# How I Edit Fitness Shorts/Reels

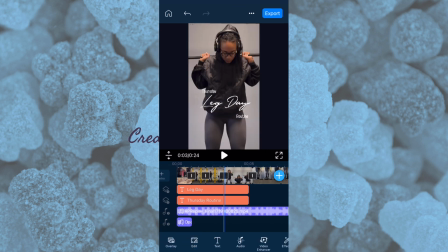So yeah, and you can see how it just is, they're synced up together because they're the same length.
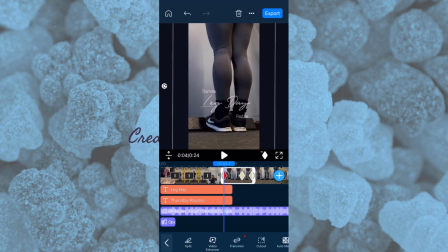And then I'm just adjusting. Oh, this is for my shorts version. So what I like to do for my shorts, and you'll see this, is I'll cut the workout clips in half.
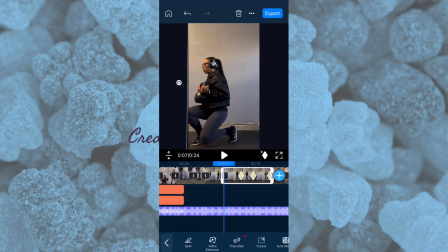Especially for the squats, I'll go down, cut it at the bottom of the rep,
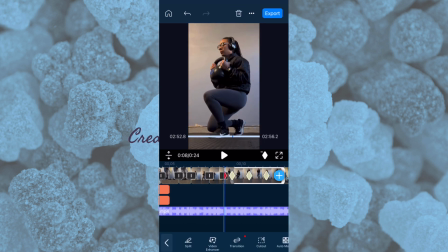go to the next clip, cut it at the bottom of the rep, but I'll keep the latter half where I have to go back up. And you'll see this right here at the lunges, how I'll make it look like one continuous rep from a different angle, as though I have camera people on 2 different angles.
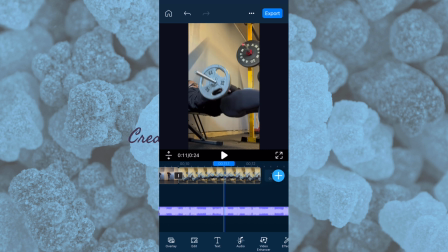You see how I go down in one angle and come back up in a different. And because my hip thrusts only have one angle, I'll just simply shorten that. And I also move the sippy sip from in between the 2 angles so that it
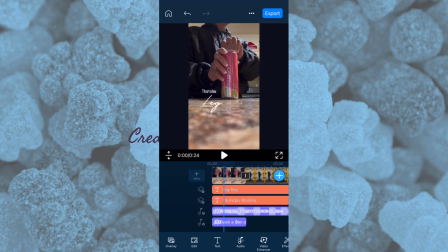just doesn't interrupt the flow of the workout, because it is faster paced now. And I'm also clipping everything a little bit shorter down to just the part where I open it up.
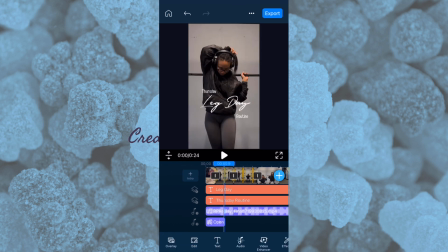I'm doing that like a half a second or 1 second clip for that, and me flipping my hair. They're unimportant scenes, so they're going to have the shortest amount.
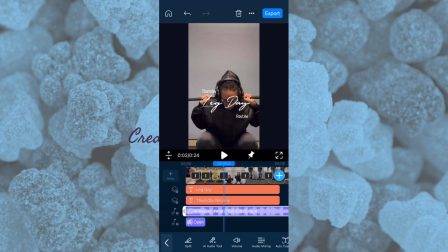So you see I go down and I move it to where I'm at the very bottom, so it's as in sync as possible.
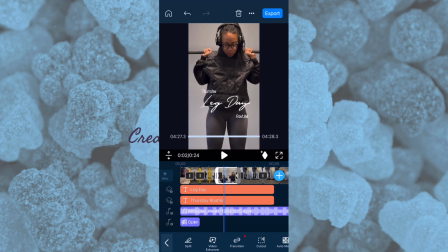And then I come up and I have to try and keep them both to be a certain length.
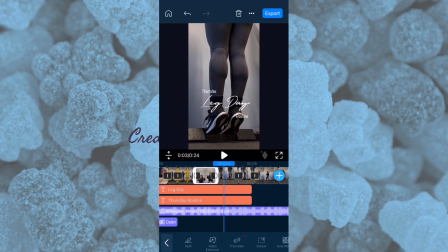I think I'm trying to go for 1 second long of a clip, and then have them be as in sync as possible. You see I'm doing a full range calf raise that turns into a regular calf raise. And through editing magic, you can see that I could just make it kind of flow better.
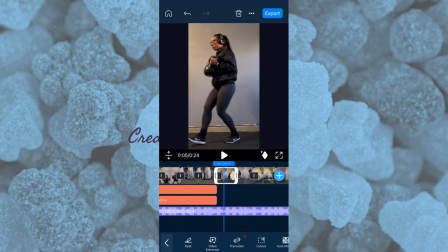Just like this one, I'm just editing it to be 1 second long, so it's not kind of long and uneven.
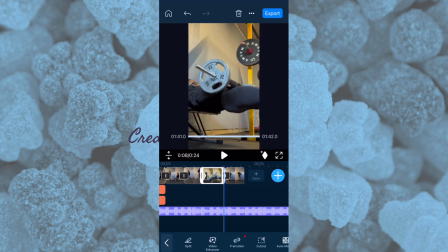And it also helps when you're editing it to music, because music has a basic like metronome type deal.
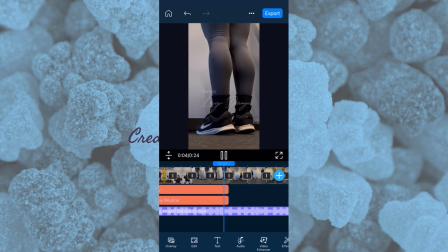And if you stay on beat with the metronome in your head, it kind of works.
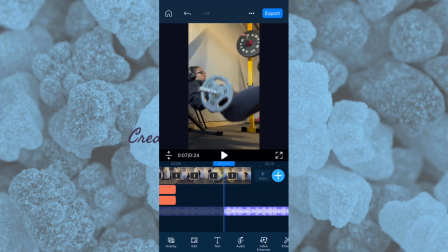And going by 1 second intervals or half second intervals, a minute and a half, having a certain type of like,
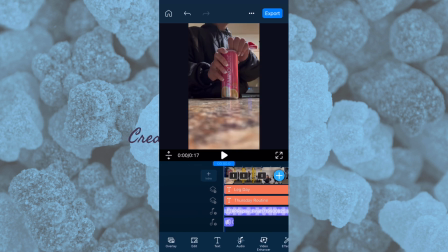all of my clips are this length or half of this length, kind of makes it flow a lot better.
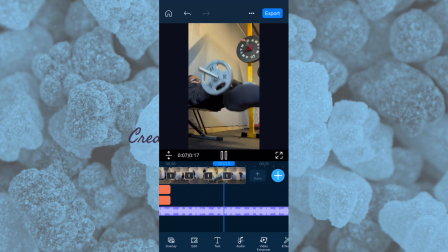And then you can see how it kind of just flows together.
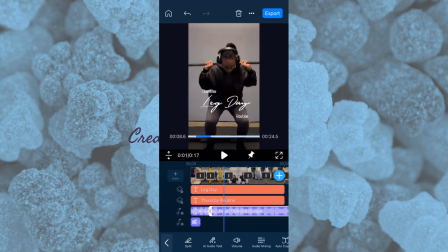Now, I would usually cut the music at the end of the clip. However, when it comes to the shorter form,
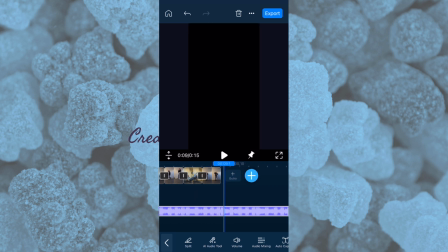I feel like I need a really good part of the song to grab the attention and then manage the replayability.
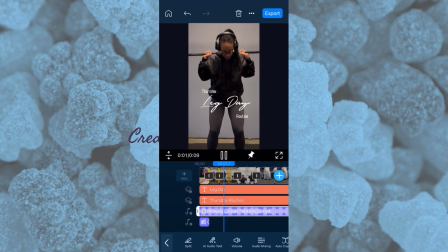Like, I don't want it to be the exact same video, as it's not, because I have edited it separately and differently.
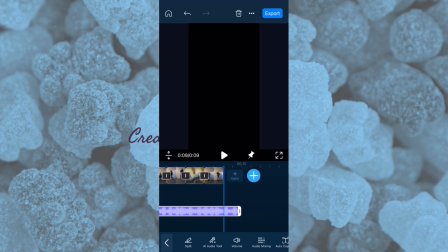I also want the music to just have a separate vibe, but the same vibe, if that makes sense.
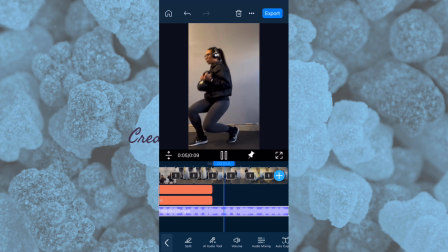So I spent a lot of time just trying to find the right part of the song. And of course, you cannot hear it, so it doesn't matter.
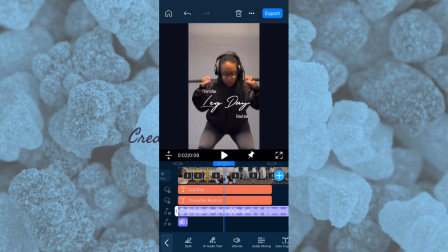So I'm going to clip that out of here. But for the main part, it really is just like, after you're done, export it.
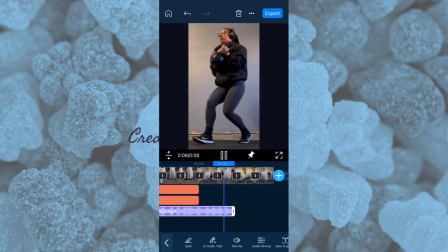Listen to it and go through it, export it. And then I will shorten the length of the text.
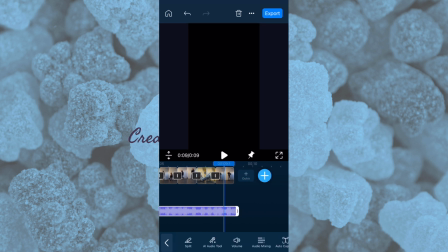And then, yeah.
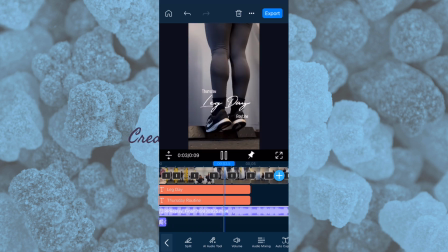export it, and then upload it. Ignore that I'm in my closet. I was recording the voiceover, and this is the place with the best possible insulation and absorption of sound. So I hope you guys enjoyed this video. I had fun making it because I love teaching. I will overload you with information, so if you have any questions, comment below. But also, you can watch it over and you just kind of try your best to pay attention to what I'm doing, because this is a really good app that I use because I've been using it for years and it just makes it super easy. So I hope you guys enjoyed. See you later. Bye.